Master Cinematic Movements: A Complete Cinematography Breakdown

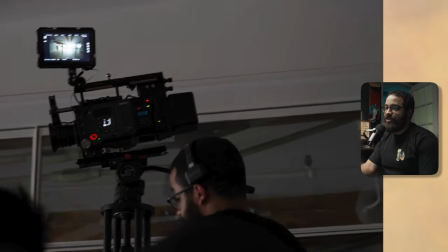[3:57]
So I could kind of scrape across the top of this room here and then get as close to that fan as possible to
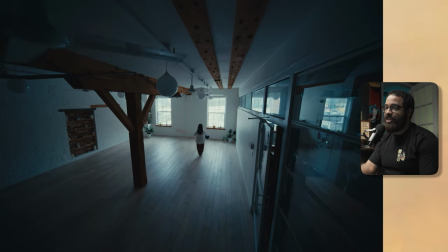[4:04]
really add the depth and interest into this image. that just gives us a very dynamic but subtle shot.
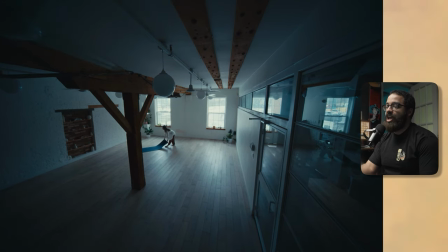[4:12]
There's a lot of things happening in here.
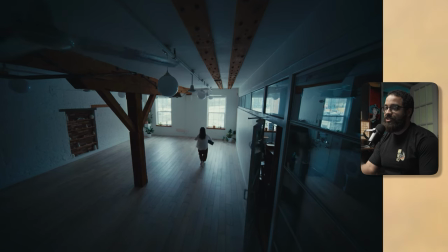[4:14]
And this is the reason why we have the shot playing out so long because that the shot is just so interesting in terms of having the fans, you have the action of the door,
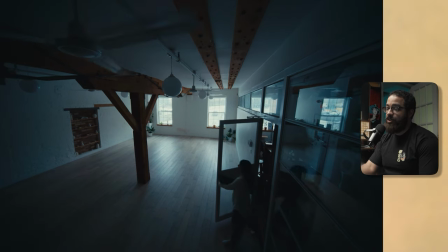[4:23]
and then you also have the action of her laying out her mat at the end there.
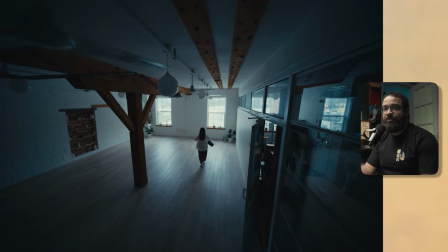[4:27]
So again, this is like a 10 second shot. And this is something I wouldn't usually do in my commercial work,
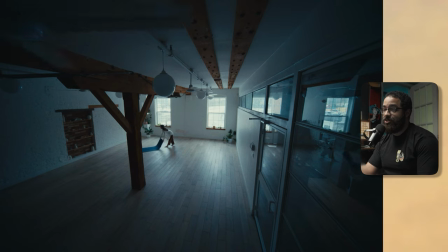[4:32]
but it really worked in terms of the type of pacing that we wanted to do and the emotions that she's talking about in this. starting of this piece. That camera movement and way you compose your images just really dictates that. And specifically this slow pushing, you could have done a zoom in post 100%,
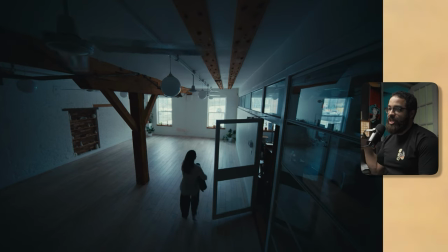[4:46]
but I really wanted to have that perspective that we're moving into her space and her story as well.
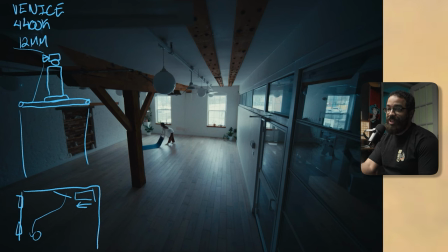[4:52]
We don't have any lights really in play here. We're just using the natural window light. And then what I'm doing is an exposing technique that I explained in a previous video, but I am shooting this camera at its second base iso so it has a iso
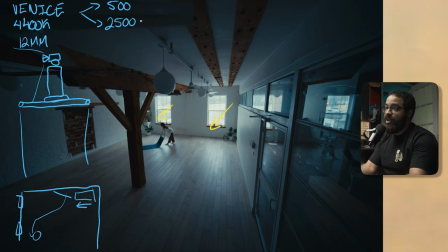[5:07]
of 500 and 2500 and i'm shooting at this and then nding back into so i'm adding nd which is probably around 0.3 0.6 nd and this allows me to expose for my space first and then kind of play with the levels and lights in terms of what i
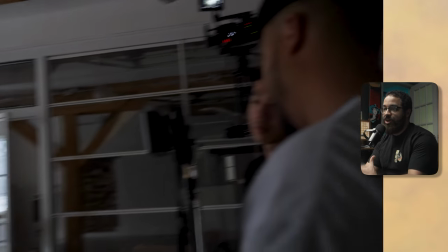[5:25]
wanted to really look for i really want to have every information across the whole image but what this shooting at a higher ISO and then adding
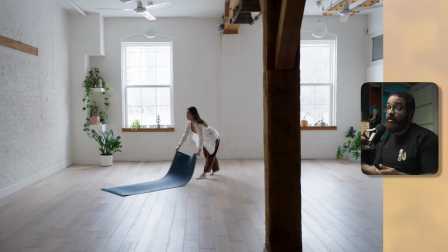[5:33]
like a variable ND filter to your camera. Obviously this camera has an internal ND.
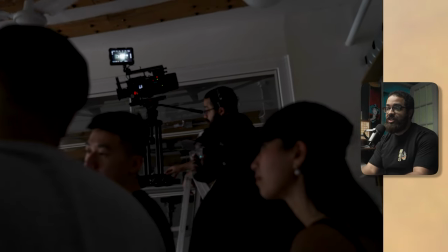[5:37]
It's the same concept and I use this in a lot of my work and it is the exposing technique of choice I like to do.
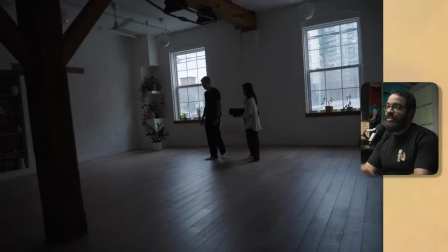[5:42]
Shoot at a higher base ISO and then add ND because then I can really expose for
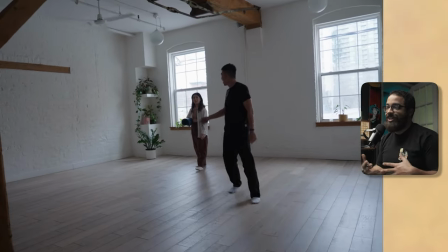[5:47]
my space first and then bring in lights that I don't really have to add any ambient tone.
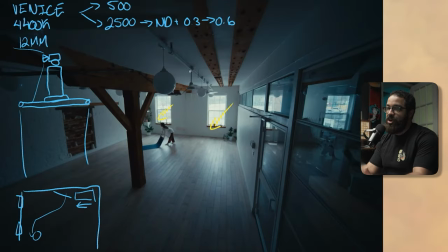[5:51]
Because if I had a light in this room that was blasting up into the ceiling, it'd be super obvious. And with wide shots like that, you really can't add ambient tone. So that's what I do in terms of really exposing for the room first. If you're enjoying the cinematography breakdown and want to understand why we make certain decisions, as well as our process in terms of creating consistent cinematic images,
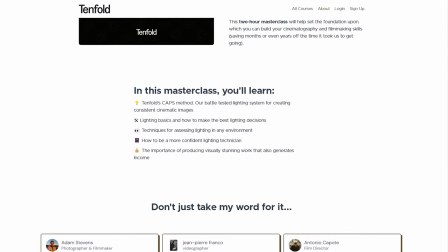[6:10]
check out our upcoming masterclass, Cinematic Lighting Foundations, which we'll be releasing May 1st, linked in the description below. Anyways, back to the breakdown.
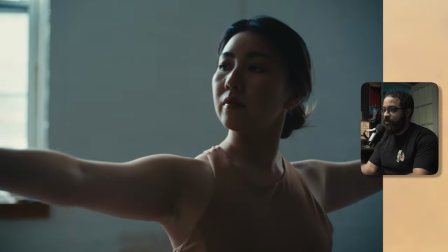[6:18]
As we move on here, we go into the tight details of her practicing some of her yoga and going through some of her poses.
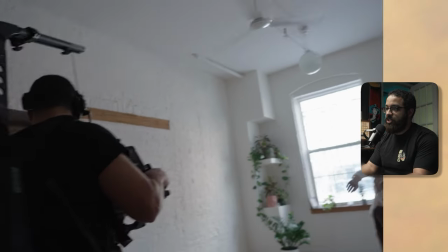[6:26]
So again, this was just the directors kind of going through the motion and then me finding a frame So this is shot on the venice and I
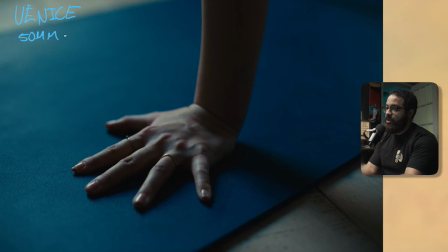[6:34]
am using a 50 millimeter at this point And we're using the nikon set here that I have in-house So this is the exact same position
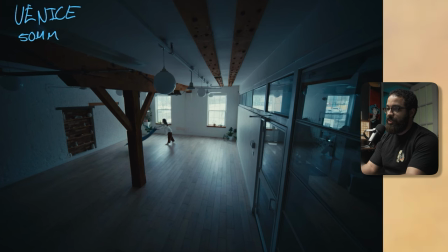[6:41]
of what we were doing before in terms of having her lay her mat there At kind of like a 45 degree angle and you can
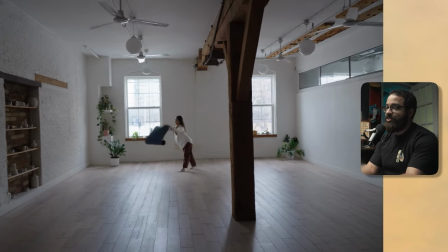[6:48]
kind of see that angle relative to the floorboards So we want to keep that consistent in terms of not having it straight And also I did that so
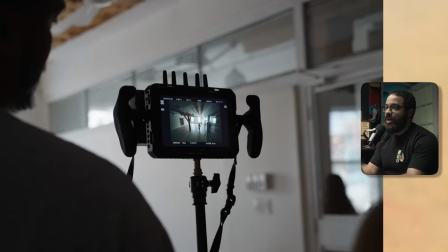[6:55]
I could wrap the light more around her in terms of not having something that if we were to do it completely parallel to the wall It'd be
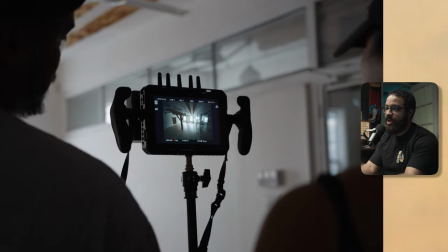[7:02]
very backlit and very contrasting in terms of almost like a silhouette again Those are my settings I'm kind of playing around with my ISO but I
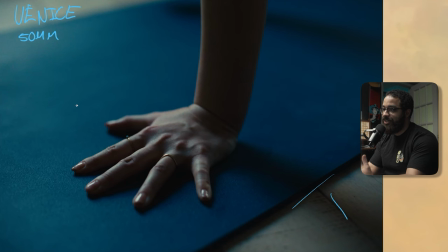[7:08]
generally set my ISO at the beginning of the day Which was the 2500 and then I just played with my indies in between and then if we do a top-down of this This is her yoga mat kind of here and then she is positioned here And then I have my camera right here shooting this way And then we have the natural windows that are coming in here.
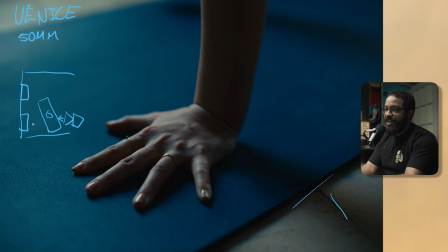[7:26]
And I'm just positioning my talent to add to that as well. I'm not using any additional lights here.
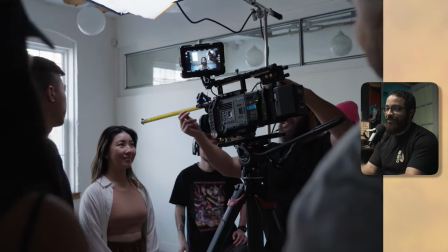[7:31]
The only light that we use in this piece was the match cut that we did across all of them, which was just the top light.
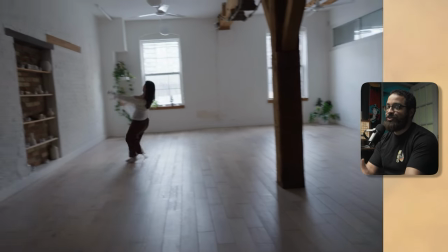[7:36]
So this is all natural light and positioning my talent in a specific area. And also just time of day.
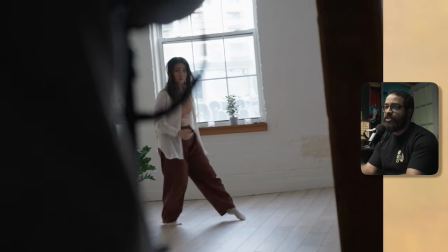[7:42]
We did a location scout that allowed us to see where the sun was going to be. This was shot around, I believe, one o'clock to four o'clock in the afternoon.
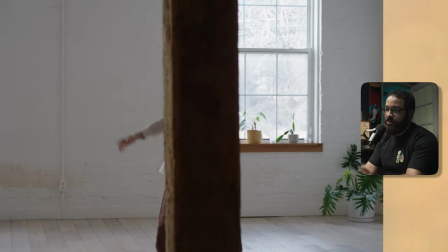[7:49]
And this was during the winter. So the sun sets a little bit earlier.
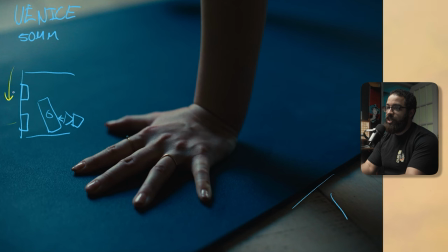[7:52]
The sun was completely coming up and over these windows and then also giving us some sun back into it, which we'll see later. So my night light is naturally coming in here and then bouncing across the room and giving me that ambient.
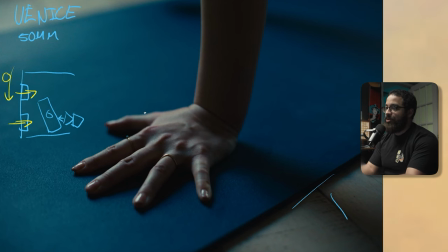[8:04]
And then I'm exposing for my room and then bringing in a bouncer flag if I need anything here. So this is giving us a nice highlight on the hand and then giving us nice deep shadows back into this. So this is very natural, very contrasty. This isn't necessarily commercial.
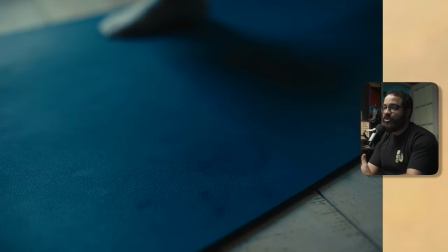[8:19]
This is more like documentary narrative or narrative commercial work where it is supposed to feel natural and everything like that.
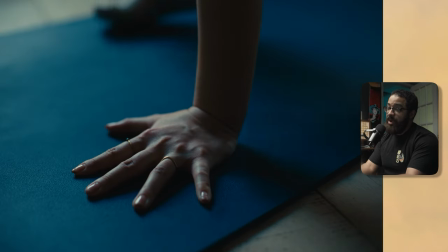[8:25]
And that was what the directors really wanted to do. But in terms of camera movements here, I kind of say static on this hand.
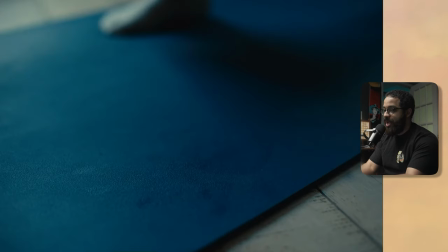[8:32]
And then in this next shot here, which is just back to back and landing in focus with her as well.
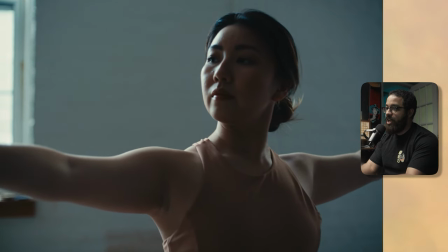[8:38]
So again, this is the same focal length and we're just going over a lot of natural poses and everything like that. And then you can see that the natural window light that I'm using right here.
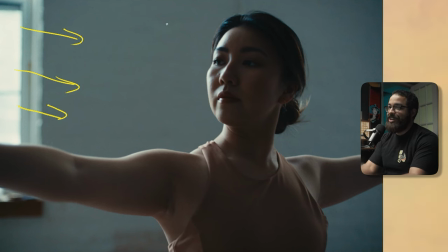[8:47]
And then this is, I would say you're kind of perfect three point lighting setup in terms of having a key light, a hair light and a fill. And I will explain that through a top down angle through here.
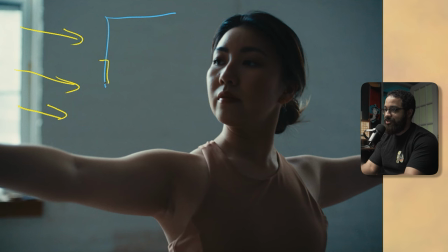[9:01]
Again, we're going to be playing up on a lot of this just to showcase where you should be positioning your talent and just everything like that. So we have our key light that I'm using here, which is with this window. And then I have a hair light here. And then you can just bring in if you needed a bounce to bring up the shadows or anything like that.
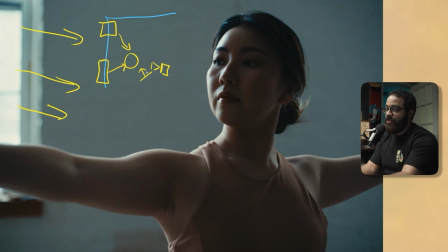[9:19]
And my camera is just off here. And then you could bring the bounce on this side or you could bring a bounce on this side. So I'm just going to label this as my key. This is my hair. And then these two could possibly be a fill as a bounce. And then this could be a fill as well. But I didn't use that because the room was naturally kind of falling off into darkness.
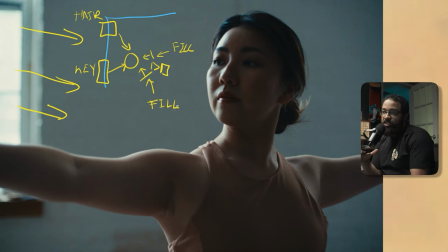[9:38]
And then we wanted that really natural look, which is associated with high contrast ratios. If you look at the edge of her light side of her face to the dark side of her face. If this was commercial, this would be very high key and lit like that. So we get a nice rim light coming from the key light that we're using that main window.
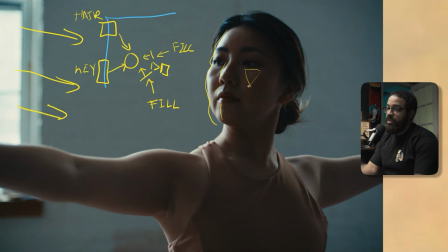[9:55]
And then we get only really subtle ramblin lighting here. We didn't want to go too crazy on that. But if I just kind of like twisted her body towards the window more, we could even wrap that around more. But the directors really like this look in terms of high contrast and everything like that. And then that key light is highlighting the edges of her arm here.
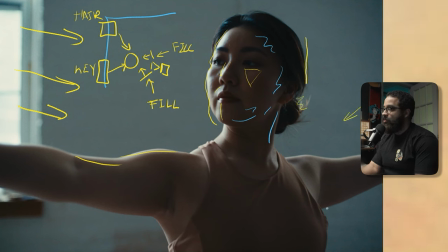[10:13]
And then we have this hair light, which is giving us a bunch of separation from our background here, as well as highlighting the edges of her arm there. And then you could add a bounce here. But then again, this is all preference in terms of what you want to feel and also what your look you're going for, which I explained earlier.
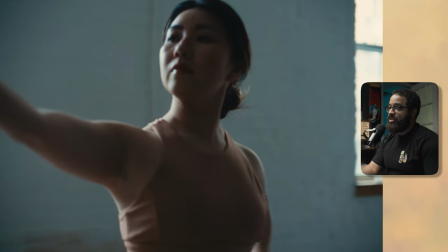[10:31]
If we kind of play this back in terms of talking as a movement aspect, we did multiple takes of this. We had one where it was entirely in focus. And then we had one where my first AC caught the focus at the end there.
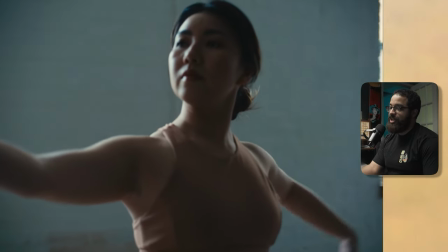[10:41]
So this was just feeling a lot more natural. And this is the in terms of the edit, what the director wanted to choose.
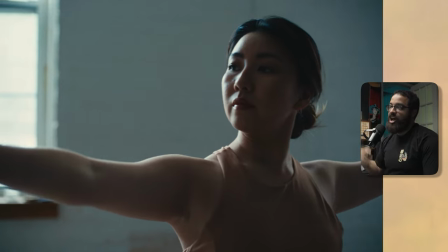[10:47]
These moments are kind of like happy accidents, we like to call. And it just feels a lot more natural in terms of what this piece is supposed to feel like.
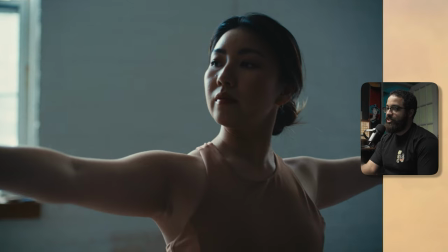[10:54]
So we just have this slight pan from right to left just to add a little more movement and
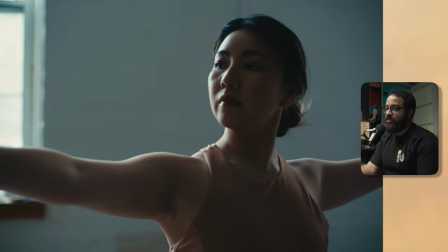[10:59]
subtle movement back into what she is doing in terms of this calming ritual in terms of yoga.
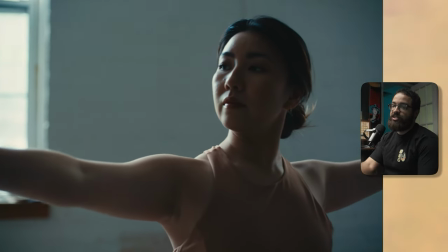[11:04]
And then we move into some more intense movements as she starts to do her contemporary dance.
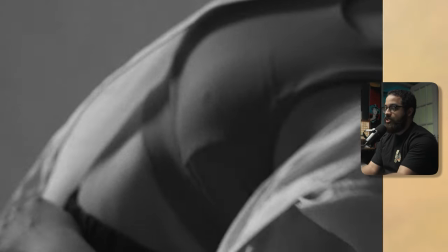[11:09]
And these are the dance movements that we're going to be looking at. So if I just play this out and start talking about what we are actually looking at here,
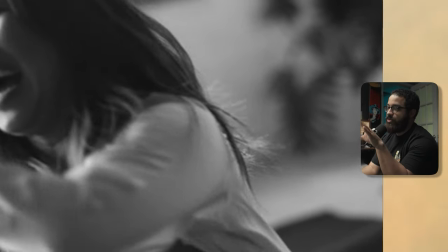[11:17]
the directors had our main talent here go through a dance routine and basically talk to the directors at the same time.
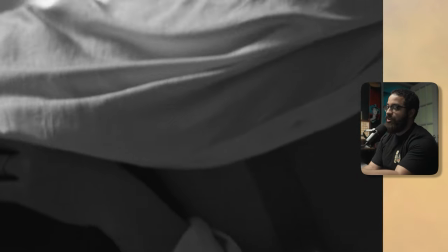[11:24]
And I shot this on a variety of focal lengths, which you can see here.
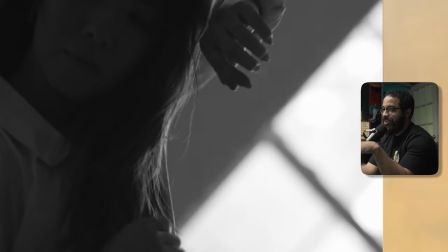[11:28]
So we wanted to really hit up the slow motion and really dive into what movement and everything means to her.
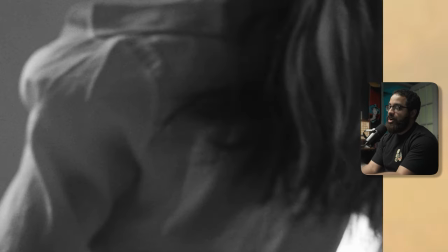[11:36]
And that was really portrayed what the directors wanted to get across. If we really talk about this in terms of a logistic standpoint, I'm just going to pause on this frame.
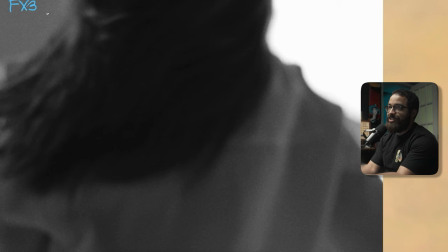[11:44]
So we shot this on the FX3, and then we kind of had to talk about this beforehand in terms of what we wanted to do. So we wanted slow motion. We wanted regular speed. So I'll just say 20 FPS. And then we also wanted some slow shutter, which is known as step printing. So we wanted to do this three times, but we also wanted this at multiple focal lengths.
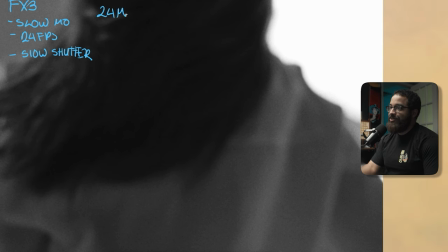[12:03]
What we did is we ran through this at a 24 millimeter, and then we want to do the exact opposite in terms of super tight at 85 millimeter.